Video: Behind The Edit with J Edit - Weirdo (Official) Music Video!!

to jump back behind the edit of another music video. Today, again, we're back with Alexander the Great and his music video, Weirdo. And I'm going to take you behind how we did it. Really, the idea came to us. He already had the song recorded, and he really wanted a visual to go with it. So we went ahead, we stopped by Walmart, we picked up 2 black lights and 2 colored lights. And we literally filmed the video in what we call the vault, which is essentially my basement. So this is where we get a lot of work done. That's where this music video was filmed. I'm going to keep this one short today. You already know the equipment we're using. Got the Nikon D5300 and the ring light, same as last time, with the addition of those black lights and the 2 colored lights.
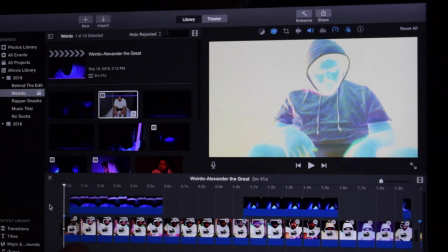Okay, so let's go ahead and jump in the edit. Alright, ladies and gents, so today I'm going to take you behind the edit of the Weirdo music video, like we mentioned, okay? So again, this video was filmed in our basement, super low budget. The lights that we picked up were probably only about $20.
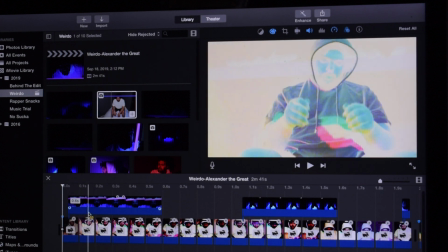So from the jump, you can see that there's quite a bit more editing to this video than even my first music video, which is important.
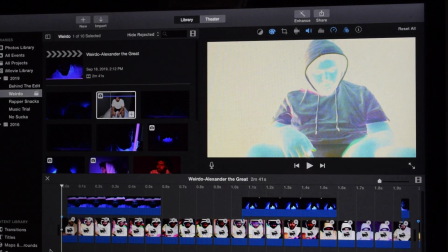We're growing, we're getting better, and those are all benefits to what we're trying to accomplish.
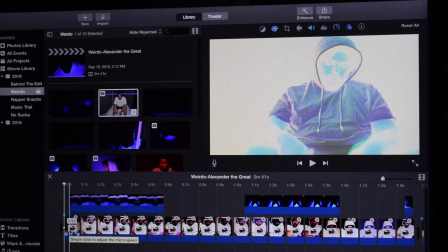So as far as walking you through this edit, there's quite a lot to it. I'm going to keep it fairly short and just kind of show you the basic principles of what I did in the music video.
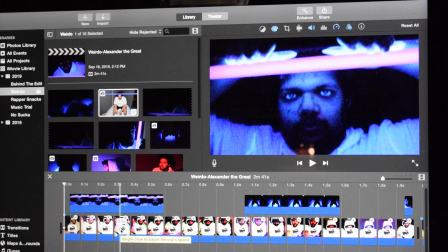I'm not going to play you the whole music video today like I did last time. The link will be in the description below, so go ahead and check that out.
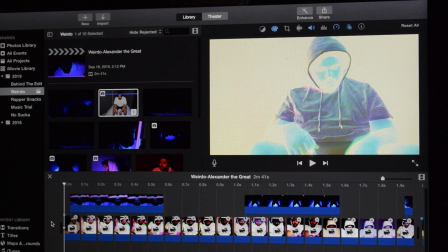Support my brother Alexander the Great and his music and what he's doing right now.
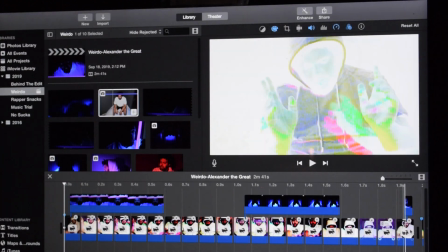To get started, the first probably 20 to 30 cuts are all getting us through the intro,
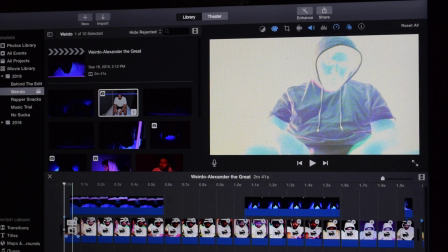but there is even a little bit more to that. To start, we'll follow the main video line as we go through it, okay? You can see in the top right corner there's quite a bit of color change going on. And to do that, I split this clip into 0.1 second portions, okay?
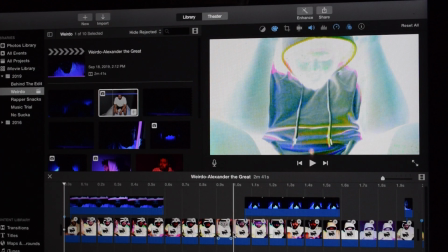And I changed the color variable of each individual clip. So that did take quite a while, but that's kind of how you get the color change going through.
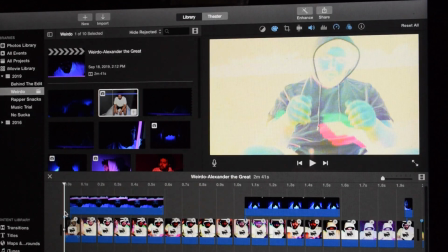And then on top of that, you can see that we're coming in and out. You can see this one fade in.
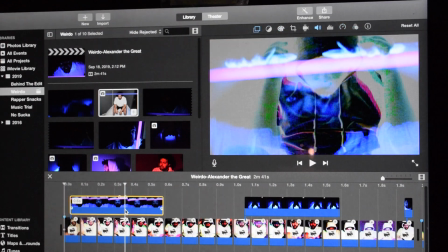It's just an overlay. The opacity is set to, let's see.
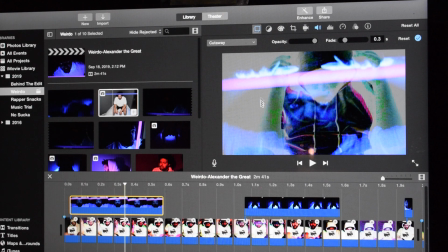So the opacity is almost all the way up. That's what allows that video in the top video line to come through the bottom video line, okay?
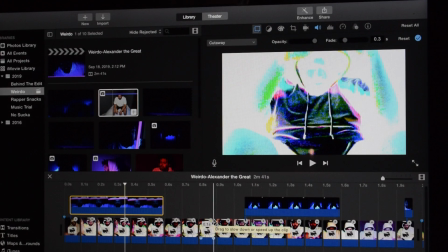So you'll see I do that quite often in this edit. That was one of the new things I learned, so I really wanted to make use of that.
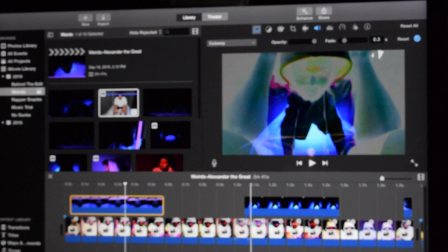And with the super low lighting that we were using, it gave a really good effect. So pretty much just a few different scenes, but with the same concept.
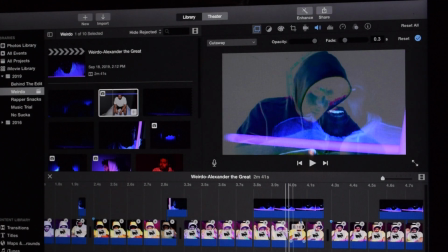The background keeps coming through, just our intro. As we keep scrolling along, I'm actually going to make this a little bit wider.
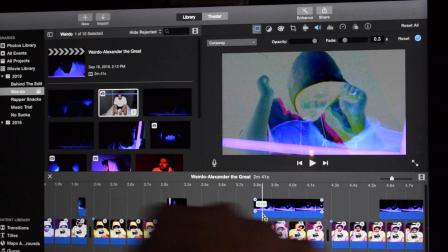That way we can get through it a little bit quicker. See, as we scroll along, I keep having these, the second video line with the opacity about the same.
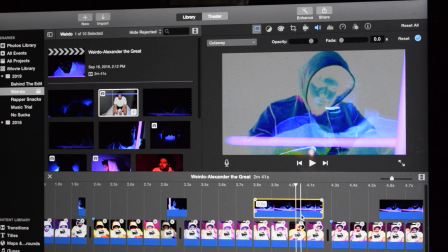This one's a little bit lower, but it really just depended on the highlights and the lighting in the video itself.
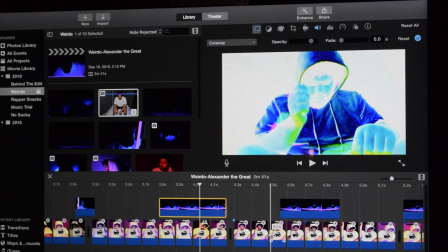As we keep moving along here, you can also see that I have each one of these in a sped up mode.
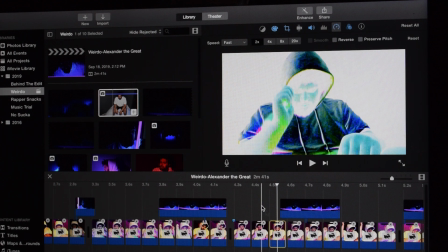They were all 2 times, so not terribly faster than the original video, but it does help give it kind of the segmented look.
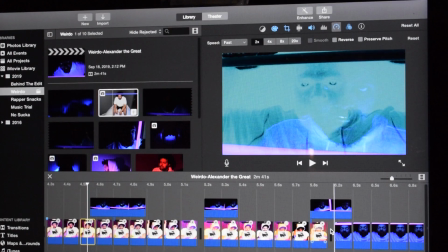So here we go, still in the intro. And then right here you can see we're switching and the beat changes there.
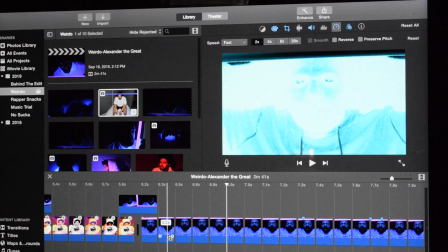It can be a little tough on your eyes if you're not ready for it, so I'm not going to play you that exact entire clip, but I'll show you.
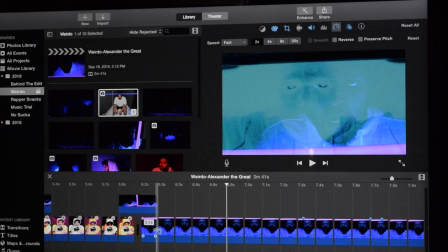So these, again, changing the color of each individual clip,
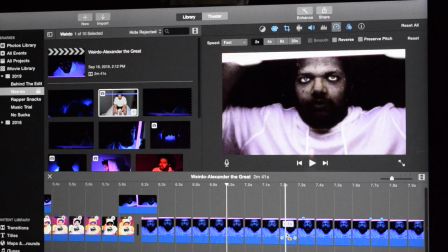okay, and it gives you that super flashy look that we have there.
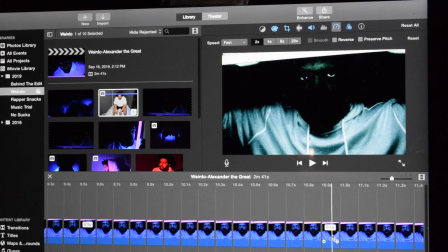So that goes through, at 0.1 seconds across, what does it look like?
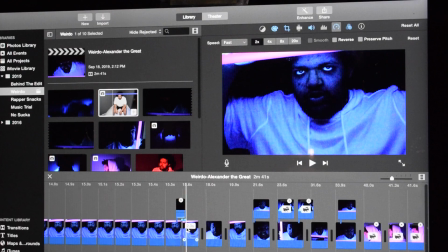0.1 seconds across 15 seconds. That's quite a few cuts, so you can imagine what went into changing each one of those.
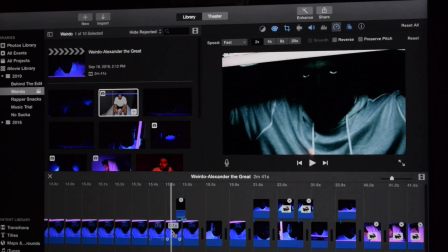It's fairly simple, but it is a tedious process. Okay, so once we get out of the color change, we're going to start and actually get into the video.
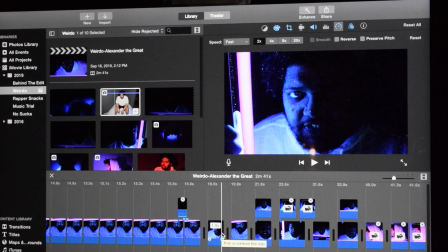The first part was just more of the beat leading us into the music video. Here we go, we've got one cut.
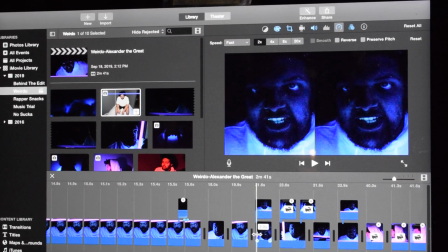Now this side-by-side cut, how you do that, you take the exact same clip.